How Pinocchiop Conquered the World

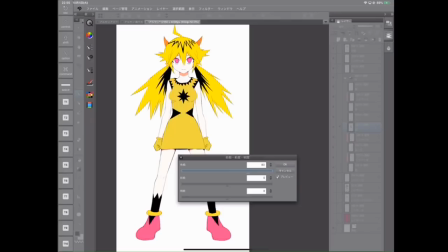To start, art and music always went hand in hand for him. Heck, posting Gagmong on the internet is how he got introduced to Vocaloid in the first place.
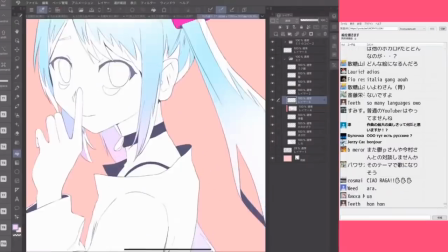And if you know me, you know I love producers who can make their own art,
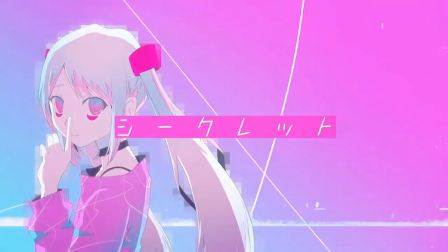because I think there's a much stronger connection between the song and the associated music video as a result.
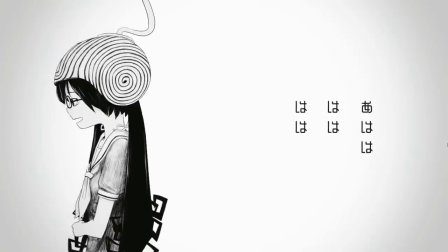Pinocchio P. used his ability to draw in order to create essentially his own world within Vocaloid.
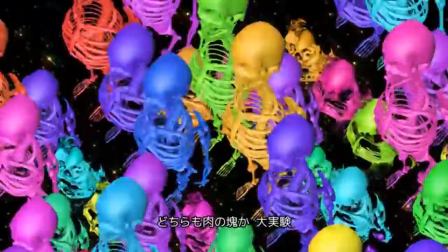If you look at some of his most popular songs during the 2010s, they're consistently bright, colorful, and vibrant.
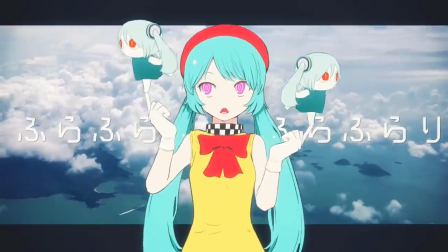The Purple Rain Dies, the glitched out visuals.
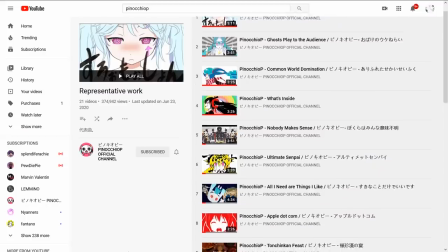It's to the point for me that I could recognize the track by Pinocchio P just by seeing the thumbnail, even if I haven't even watched it before.
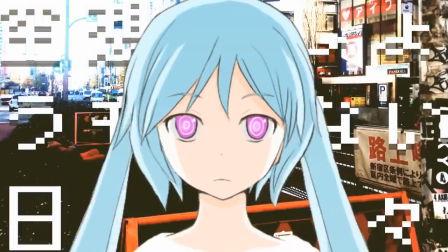And while sure it's true his music videos were consistent, this didn't mean they didn't have variety. Half the pleasure that came from his music was just seeing what direction his art will take next.
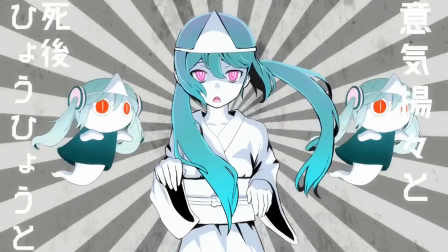Even Miku herself is never drawn the same way twice, despite his massive backlog.
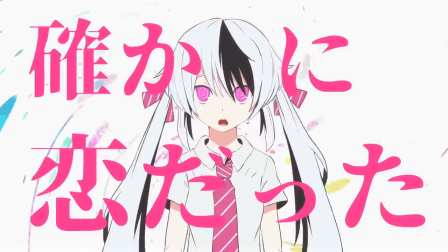It's genuinely incredible.
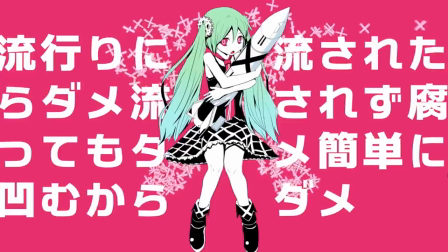His writing as well always leans on this unique mixture of motifs, anthropology, and challenging the thoughts and beliefs of his audience.
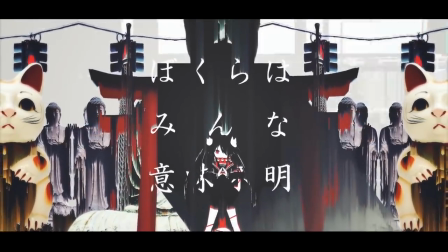And what made Pinocchio Peace such an interesting writer was that he focused on writing his lyrics in a very direct manner,
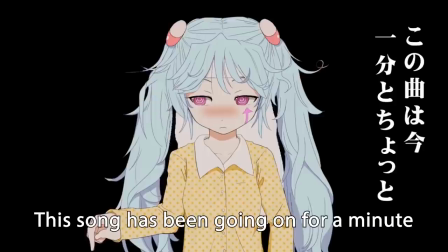often writing from a second-person point of view or displaying his songs as a conversation between himself and his audience.
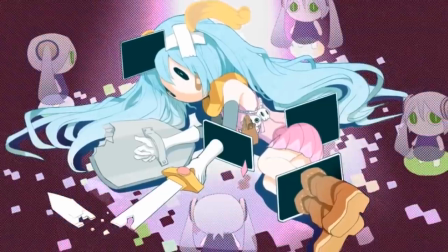His work choice could be vague, but this is where the motifs came into play. He would create these unique concepts for his songs that would help explain the central idea of his piece, the theme.
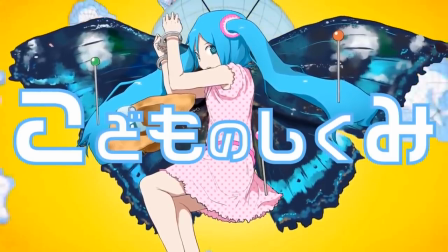And what children are made of, for example, the motif here is a girl mentioned throughout the song. It's through her that Pinocchio P esports his main theme of loss of innocence.
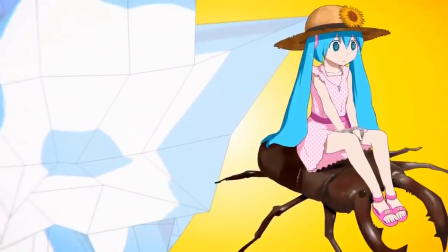Now, to many of you, the idea of creativity being crushed by society and how we grow corrupt with age might seem overdone by now.
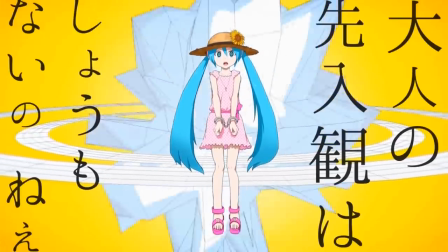But it might hit you on a personal level, for example, if an innocent child started directly pleading with you about not wanting to grow up and lose what's precious to them.
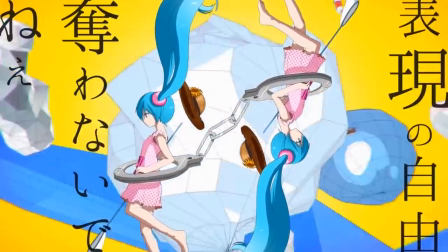It's through this story he tells of a child solely falling apart that he's able to explore these philosophical ideas about childhood,
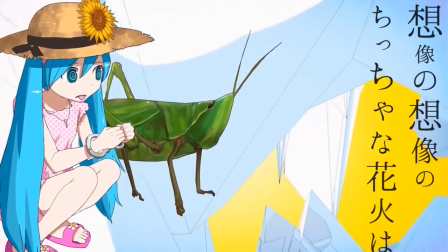but keeps his audience engaged by directly connecting to them with a relatable concept or idea.
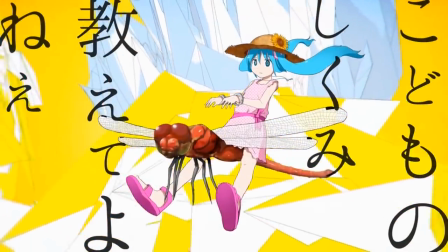And in that sense, the audience will always have a general idea of what he wants to convey, no matter the word choice.
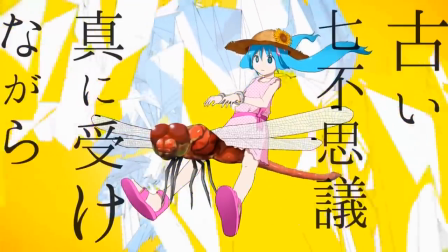But at the same time, he still rewards listeners who want to dive deeper into the lyrics.
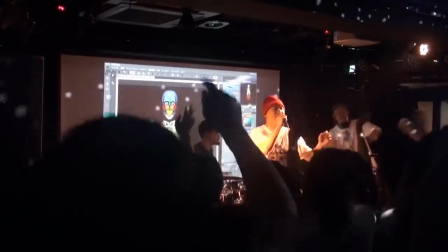But despite all of this, I don't think this was enough to give Pinocchio P his lasting impact on Vocaloid.
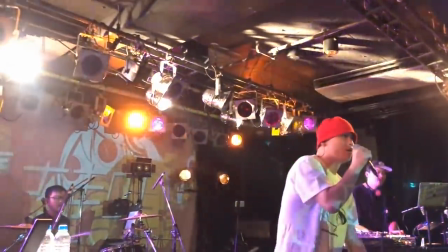It's definitely enough to turn him into an icon, but not an empire.
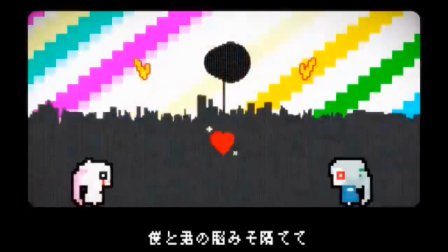What I think ultimately pushed him a step above his contemporaries were his mascots Dostei-chan and Ai-Mai-Na-chan.
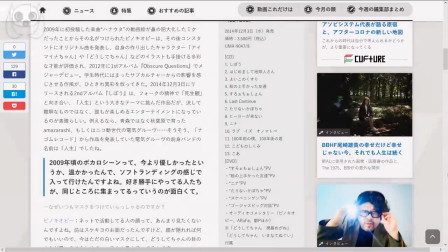When talking to Sina.net in 2014, he talked about the inspiration for Dostei-chan came around the time he was transitioning from streaming into songwriting.
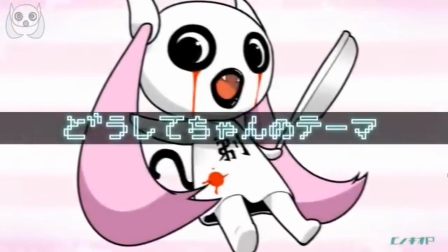His lack of experience with computers and writing love songs often left him with lingering questions, wondering how his songs reached the final states that they did.
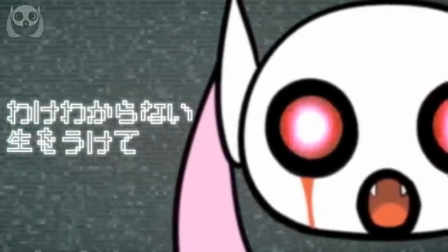For Pinocchio P, there were many moments like this on his journey to the top, so Dostei-Chan was born from that theme or idea.
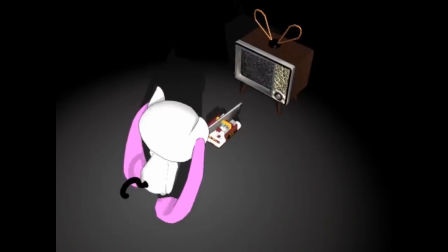For him, it was a character meant to use his razor sharp blade to cut deep into a matter of a question, or simply shave off questions that couldn't be answered.
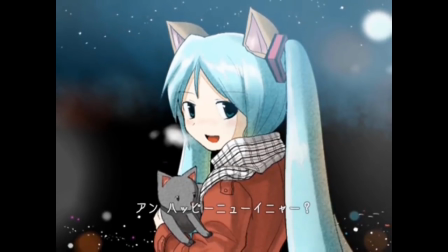And once Dostei-Chan came into existence, he said he couldn't be satisfied if the art that he drew was just Miku, so he thought it would be nice to add some characters.
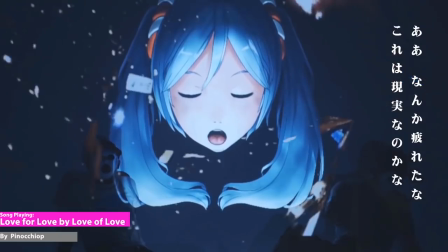I think one thing you have to give Pinocchio P. credit for is that he's a master of public appearance.
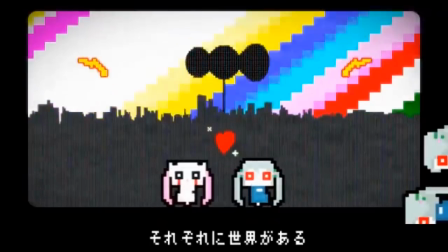Dulce-chan and Ai-Mai-na-chan are not only his mascots, but they have essentially become their own brand.
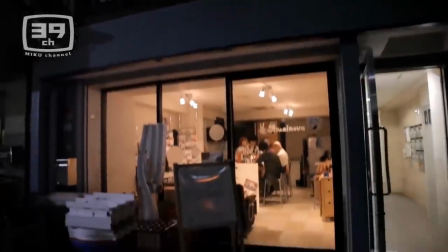From t-shirts, to stickers online, to even headphones. There was even a whole cafe dedicated to his music called Pinocchio Te in Tokyo a few years back.
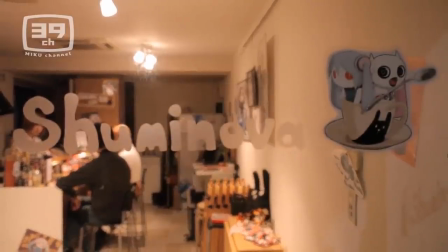And when you put all of this together,
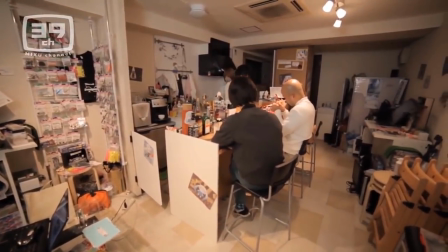you have this rare picture of a Vocaloid producer that's somehow become bigger than the scene they represent without ever even leaving it. But what I love about Pinocchio P. is that he never let the fame go to his head. He's always been someone who tries to connect with his audience.
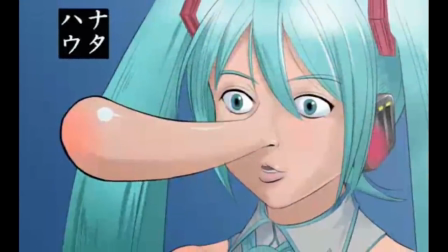I mean, the name Pinocchio P. started as a joke from people making fun of how long he drew the nose in Hana Uta.
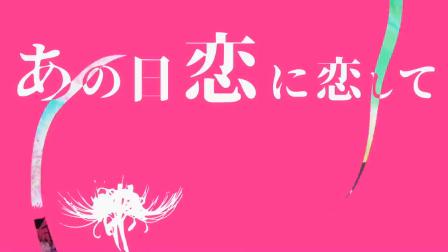And while his most popular songs paint this picture of his music being chaotic, his closest fans will know that Pinocchio P. is really an artist of many shapes.
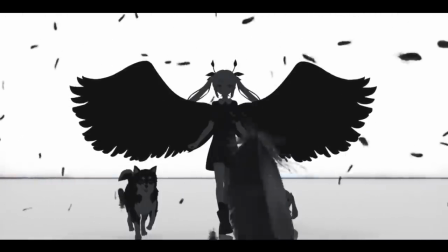He's an artist that's capable of pulling up a dark piano ballad or even an ordinary love song.